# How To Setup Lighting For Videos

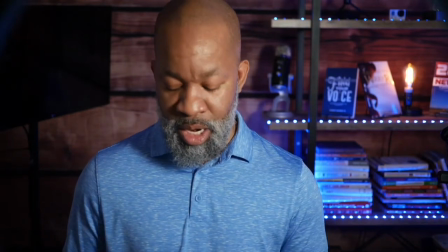[4:09]
So let me do this. What I'm gonna do is I'm gonna add in a pair of glasses to just add a little bit to this test here.
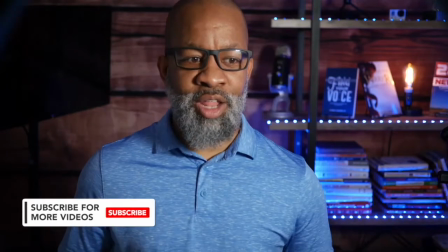[4:17]
So I'm gonna put these on. And of course you're gonna get a little bit of glare from the monitors.
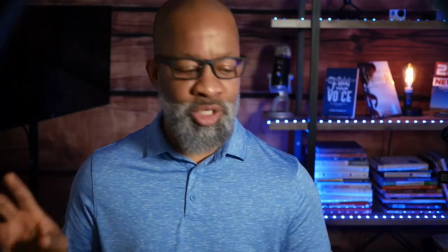[4:22]
I've turned them down to about 2 brightness so you can't, you know, it's not that bright
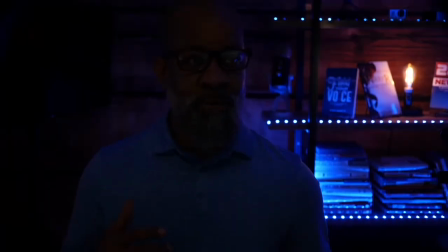[4:31]
for the glasses here, so you don't get a lot of glare. I'm gonna turn off the Key Light Air. And I'm gonna turn on the main ring light.
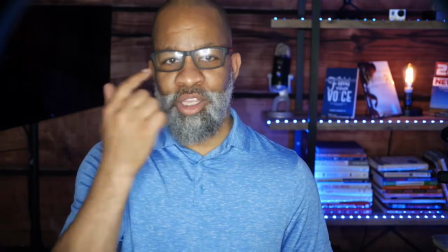[4:39]
Okay, so there we go. So you can see that you're getting glare, and if you, depending on where my glasses are,
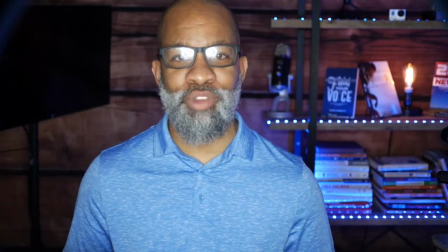[4:45]
you can see the actual reflection of the ring light in my glasses.
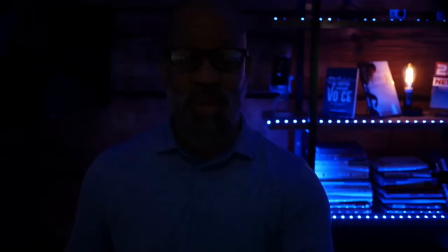[4:50]
Okay, and that's because it's directly in front of me. I'm turning that off, and I'm gonna go to the second light.
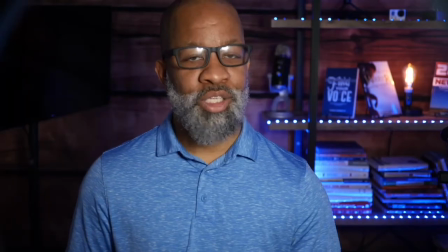[4:57]
This is the Sunpak 6-inch light. and I'm gonna be looking directly ahead.
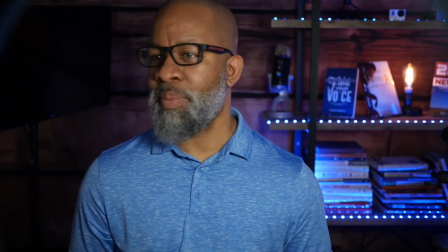[5:01]
It's about maybe 5-10 degrees that way, but you can kind of, depending on where I'm looking, you can kind of see the reflection there as well.
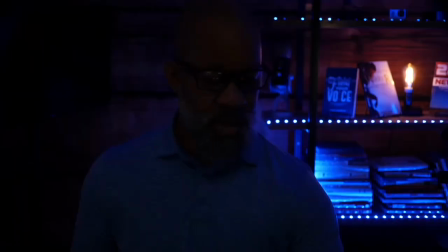[5:10]
Okay, I'm gonna turn that off, and I'm gonna turn on my key light airs.
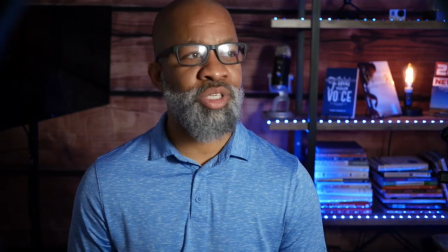[5:16]
So if you look there, you do see some reflection because it's glasses,
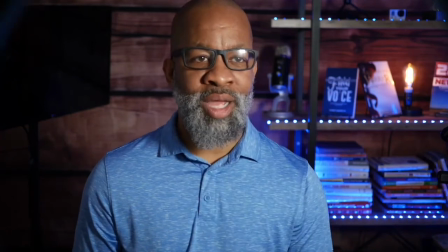[5:21]
but again, it's a little bit softer, not as harsh. You don't see the big glare.
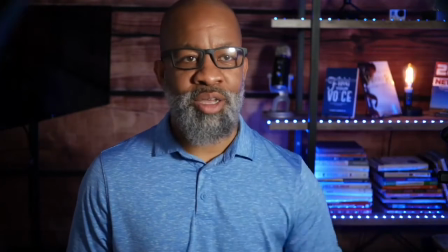[5:27]
You just kind of, you know that there's light. There's light somewhere in that area. If you want to learn a little bit more about the lights that I use, I'll post the link in the description below. I'll also post a link to a video where I share how I set up the lights in my office and what I did with the key lights. Now, let's get back to the discussion really quickly. So you've got these lights that are in front of you and you're seeing them directly in your eyes. One of the simplest things that you can do is use the principle of three-point lighting. What exactly is three-point lighting? Three-point lighting is just like what it sounds like. You've got lights at three different points, typically at a 45 degree angle this way, 45 degree angle that way, and then a light behind you to create some depth and definition. Now, you may not always have the light behind you, but at the very minimum,
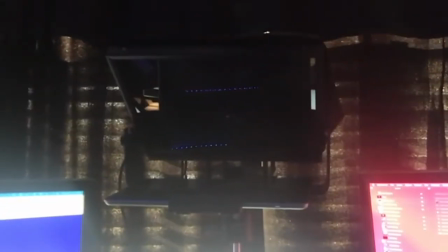[6:18]
moving the light from directly in front of you to one side of you
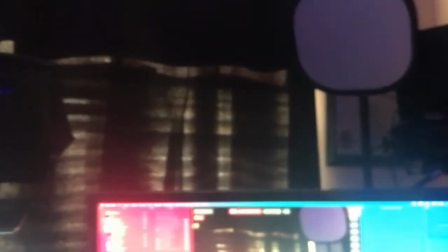[6:23]
or to an angle prevents the lighting from shining directly in your eyes. Now, even if you have a ring light, you can move the ring light to this side and then get another lamp or something small, another smaller light on this side to fill in your shadows if you want. Now, it's not always necessary to fill in the shadows. It depends on the look that you want. You may want a little bit more of a cinematic look, and you may want to use the shadows to your advantage to create a little bit more character or interest in your video. Let me know what you think about my lighting setup in the comments. If you have any questions, feel free to leave those in the comments as well. Don't forget to like this video, subscribe to the channel, and hit that notification bell, bing, so you can be notified when I drop new videos. Let me know what you would like me to make videos about next. I'll see you in the next video.